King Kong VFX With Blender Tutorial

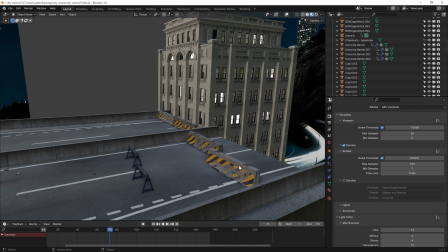(20:39)
Why would they have police barricades in front of this? Why wouldn't this be right next to each other or right at the end?
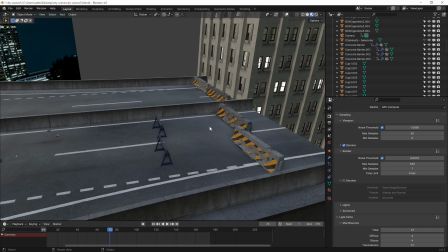(20:47)
It just depends on how it looks from the camera's point of view. You kind of have to fudge it a little bit and move it around just so it looks better from the camera's point of view.
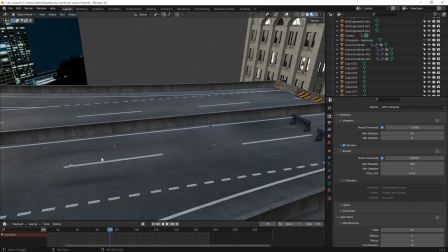(20:56)
You'll also notice that I dropped a whole bunch of rubbish here so it doesn't look perfectly clean.
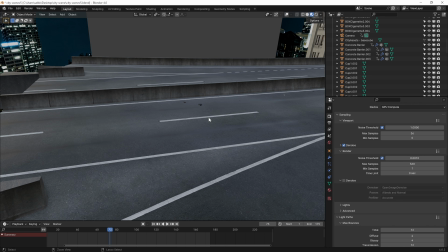(21:01)
I could have gone even more really, because they're kind of, just imagine he's fighting Godzilla and there's meant to be crap everywhere,
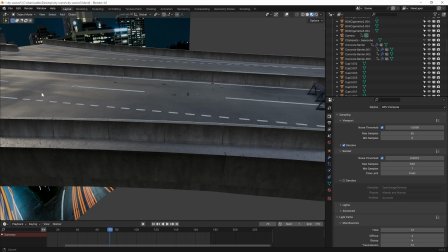(21:09)
but just to add a little bit of life to it so it's not just a dead sort of thing.
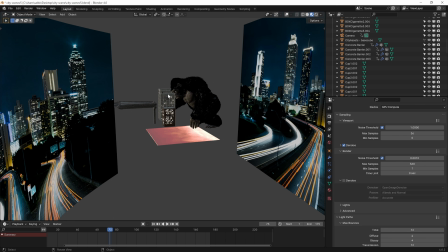(21:15)
And once you're done, you can click render and we'll go into DaVinci Resolve.
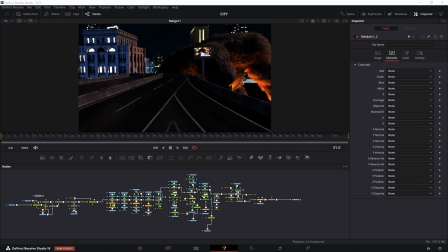(21:20)
Once we come into DaVinci Resolve, this is where the magic actually happens. It's not in Blender, because the problem with Blender is when you're rendering things out, it looks 3D. It looks like it's a video game basically. And so you need to use DaVinci Resolve in order to make it look as realistic as possible.
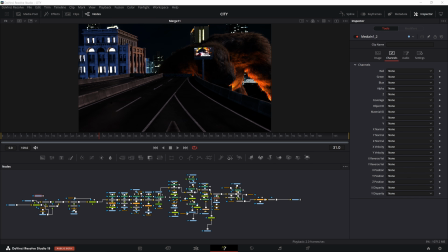(21:37)
Now, does this look like it could probably be in a cinematic film? Probably not, but if I spent enough time with it, used the right kind of assets, then I could probably get it to that point.
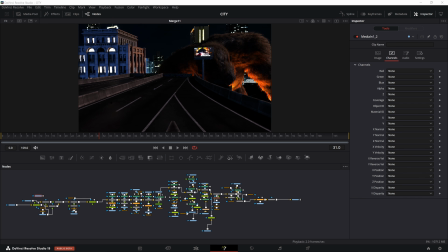(21:50)
Maybe a higher resolution model would come in handy where the skin is actually textured much better and you have the subsurf scattering, you've got the veins inside the skin. Then it will really help really bring that realism to the image.
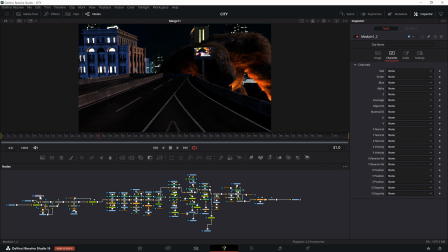(22:06)
But for now, you'll notice that the first time you actually load your file, there's usually nothing going on. It's not going to even look like this. Sometimes it'll have none in all of the channels. So you load it up, go to your channels, and you'll see that it actually has none. But they're all in there.
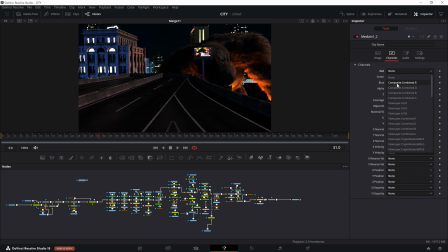(22:24)
They're all rendered out. As you can see, I've got quite a few channels in there. And so what I like to do is just make sure that I've got the right one. So go composite, and for velocity, just scroll down to the bottom and you want the vector X and the vector Y. And that'll come in handy later because you're going to use the vectors in order to create a vector motion blur.
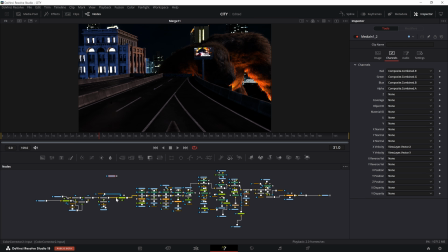(22:43)
So it creates a post motion blur. My node tree is a little bit of a mess.
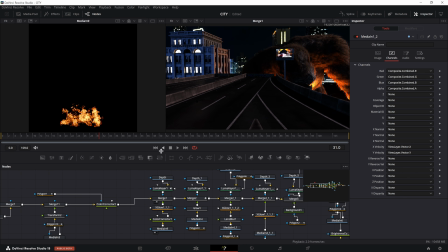(22:48)
So there's a lot going on. So with the first stage, what I've done is I've added this fire effect.
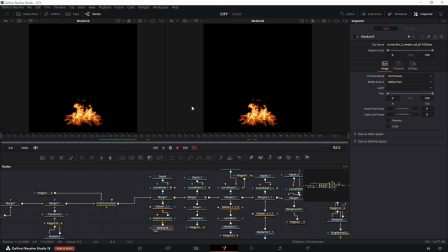(22:53)
Let's play it so it's just a fire. There you go. It's kind of like slowed down a little bit.
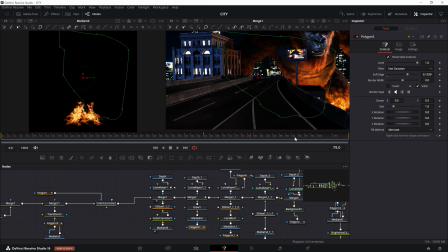(23:00)
That way it looks much bigger than what it actually is. So adding this flame, you'll see that it actually comes behind here. And I've used an X-Glow. You'll need a reactor. So you can actually Google this. Google reactor for DaVinci Resolve.
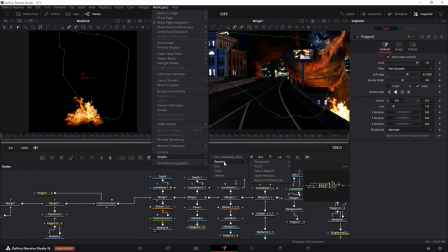(23:17)
And you can install that in a couple of minutes and download certain things. For instance, X-Glow is on there and it's amazing. And so it gives you the perfect kind of glow when it comes to fire, because if it doesn't have that sort of really white hot sort of thing, like in your merge node, when you use screen,
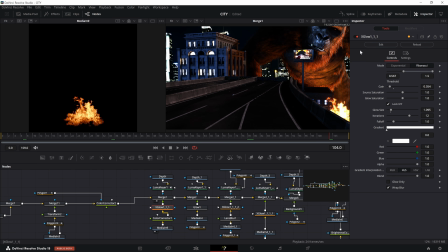(23:35)
it doesn't look great. So if I get rid of the X, it doesn't really look like that intense. It looks like, oh yeah, it's just a thing that was stuck on there. But as soon as you add that, then it adds the kind of like glow around it. It really makes it white hot. It looks like it's insanely, like it's burning the sensor basically.
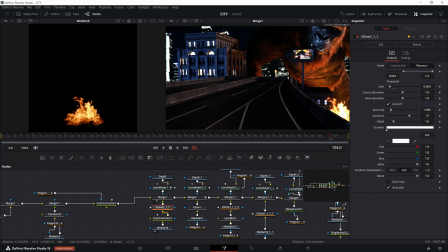(23:55)
It's too hot for the sensor. How did I cut this out? Because obviously if I cut this out by hand, I'd have to animate it.
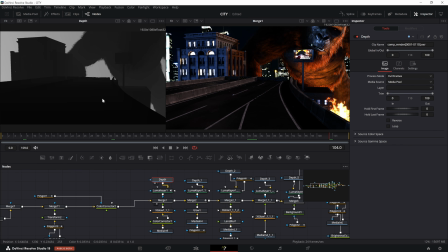(24:02)
It's a big pain. This is how I did it. So if you go in here, you'll notice that this is my depth pass, the one that I rendered out from Blender. And this is going to come in real handy if you use a Luma keyer.
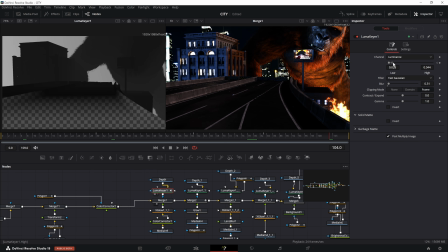(24:14)
You'll see that the Luma keyer, you can actually go into the sliders and change what's getting cut out, what isn't. You can actually see it there on the right that it's really getting influenced.
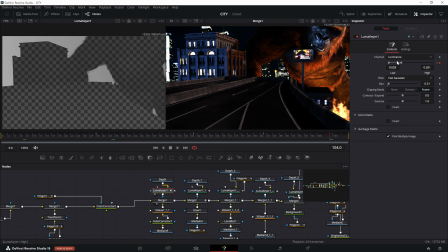(24:29)
Like it sends it kind of back into the distance. I can put it behind King Kong. So if we wanted the fire to be behind King Kong, we'd just leave it there.
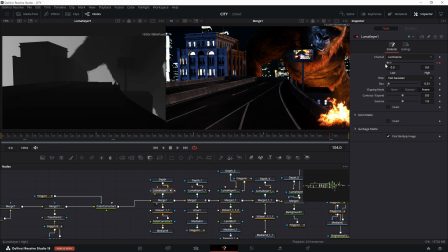(24:38)
Or if we wanted it to be right smack dab in the middle, like at the front, like the actual bridge is on fire, then you'd bring it all the way to the front.
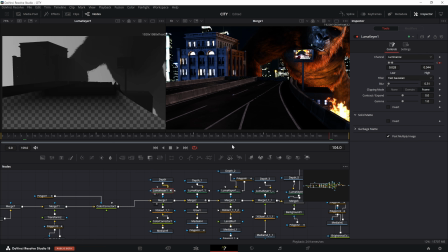(24:46)
And so that's a benefit of using the depth, so you can actually use it to cut things out. It makes it a lot easier than actually creating masks, so you can just create a mask on the fly.
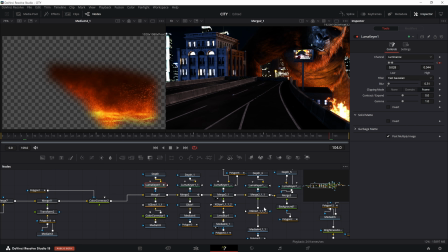(24:55)
And so the next step was to add 2 of these layers. So you've noticed that I skipped one and I went to the second one here. It's because I added 2 of these and I just put them in different spots.
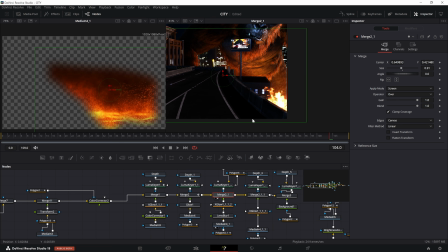(25:05)
This one's kind of up here and this one is a lot larger, so I've masked it and just put it right down here. Also use the luma keyer to kind of cut that out, so make sure that it doesn't go on top of the bridge. Okay, so I used the glow on them as well.
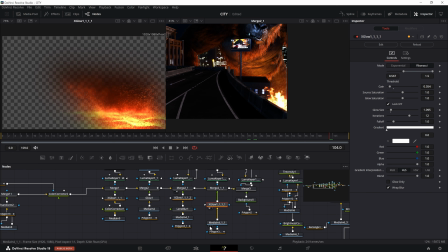(25:21)
That way they really pop. Because if you have a look, without it just kind of dies down a little bit.
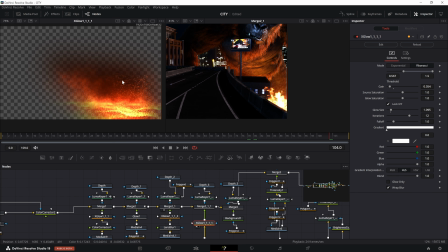(25:26)
You could use a standard glow that DaVinci has, it's just not as good. It doesn't have the right options that you need for this.
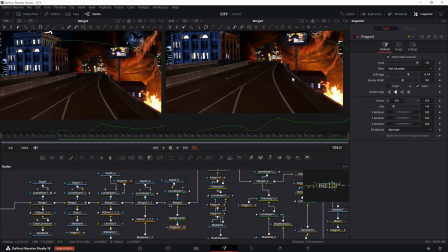(25:33)
So after that, what I've done is I've actually added a background that's orange. That way I've just created kind of like this glow for this bottom part of the image. And I'm able to kind of like give it the same color as what's coming off here, kind of like a spill.
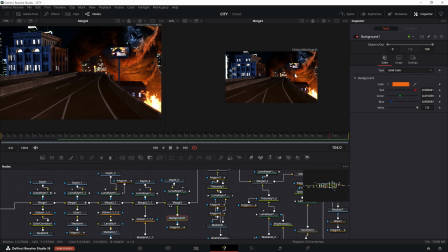(25:48)
And we want there to be some spillover because now it's all bouncing off King Kong, so you need that kind of like there's something connecting this to the fire.
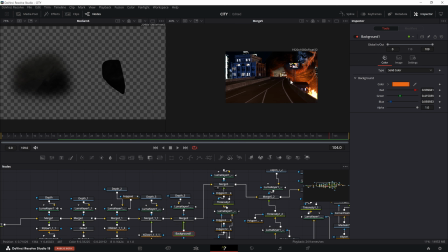(25:59)
So now we're moving into the smoke elements, and you'll see behind King Kong I've added smoke.
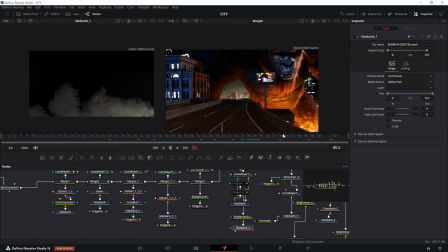(26:06)
So as you can see, I'm pretty certain this is from Pexels as well, so you're able to use these with whatever you want.
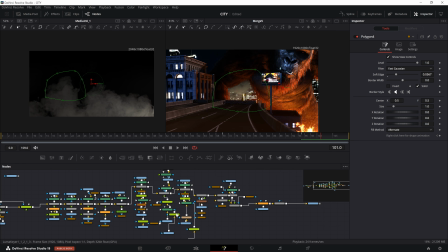(26:12)
So now I've got another 3 layers of that. So I'm going to skip ahead a little bit and you'll see that I've actually added like kind of like a light wisp of smoke here, just so it looks like it's actually coming out of the fire. You can't actually see the smoke, but it kind of, it's there when it's playing back.
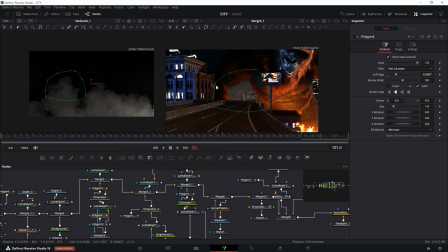(26:32)
You'll understand when you see the playback. And I've added a little bit of smoke, not too dark, but just in front of his arm and also over here, just to give something here.
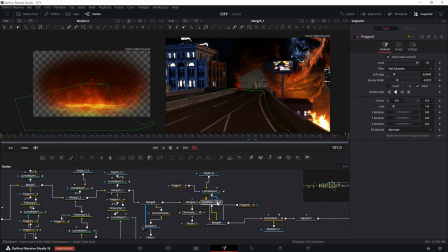(26:45)
Give it something like animated going on there. And so let's move on to what I think is probably the most important part. And the chromatic displacement, you can actually download that from Reactor as well as the heat distortions.
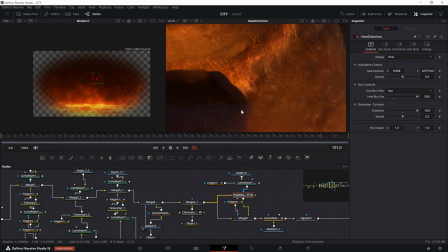(27:00)
I'll zoom in as much as I can. You saw that switch? Okay, so it gives it that heat distortion, like when you're looking at a really hot road in the distance, you kind of see that heat dispersion.
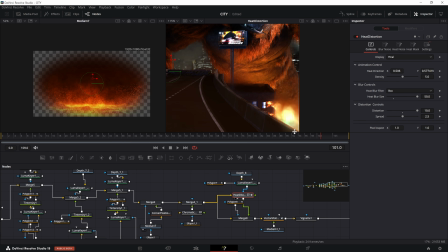(27:12)
So it'll give it that. So just make sure that you mask that and put it in front of like where you want it to. So I wanted it to be right in front of him, so this building looks like it's going up in flames, or it's about to go up in flames. And then from then on, we go to the vector motion blur.
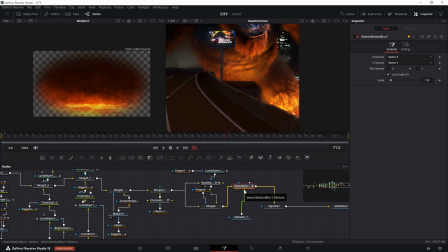(27:26)
So that's going to add that nice motion blur that we need.
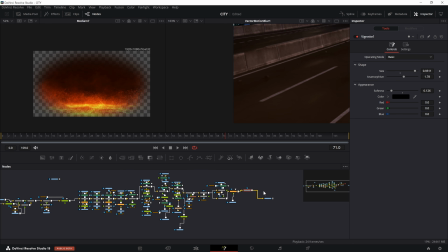(27:31)
So I do have a vignette there, but it's very light and you can't really even tell.
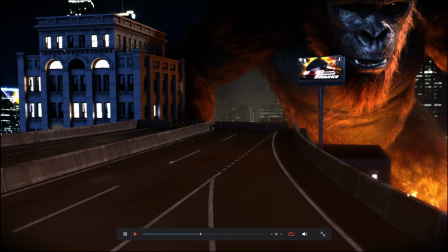(27:36)
So I'll show you what this heat dispersion looks like. So as you can tell, the fire kind of works its way through it even has it here actually.
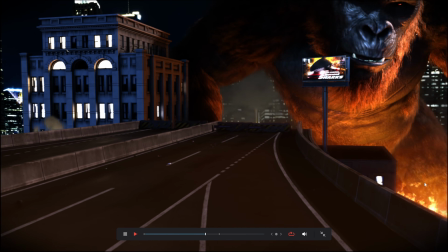(27:45)
This has a lot of heat dispersion as well. And so you can kind of tell the heat haze coming out of here
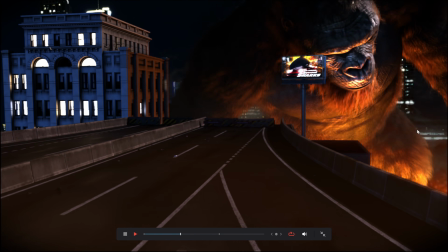(27:52)
kind of wiggles the fur around, so whatever's behind it kind of warps it, which is great.
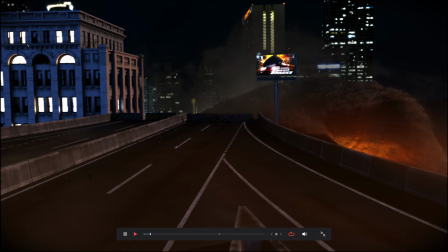(28:00)
And there's a tutorial to help you actually use it when you download it, which is great.
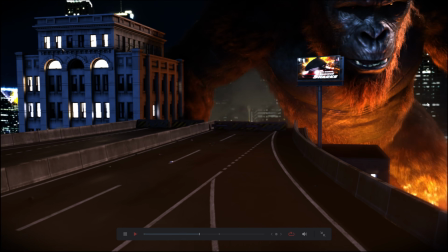(28:06)
And so really it's just about stacking different things onto it to kind of give it that life,
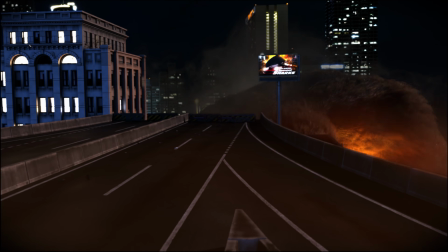(28:13)
because you can't really get this out of Blender as it is. You probably could, but it would take you forever to do,
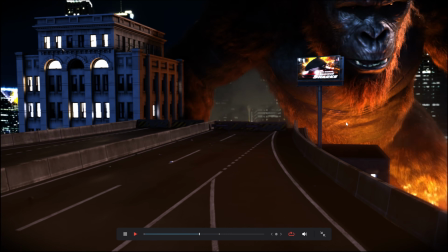(28:19)
and rendering would be an absolute friggin' nightmare because you'd have to render out all the volumetrics, all the fire elements.
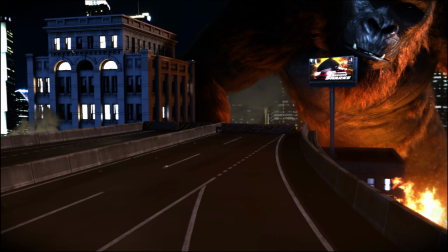(28:28)
It's not really worth it. You might as well just come into DaVinci Resolve or Nuke if you're using Nuke and just use it that way.
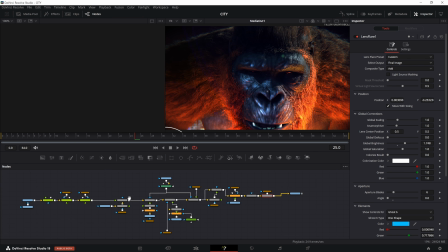(28:37)
And also with the face, this one's a little bit smaller because I don't have the actual fire elements showing, but I do have like certain embers coming from the base.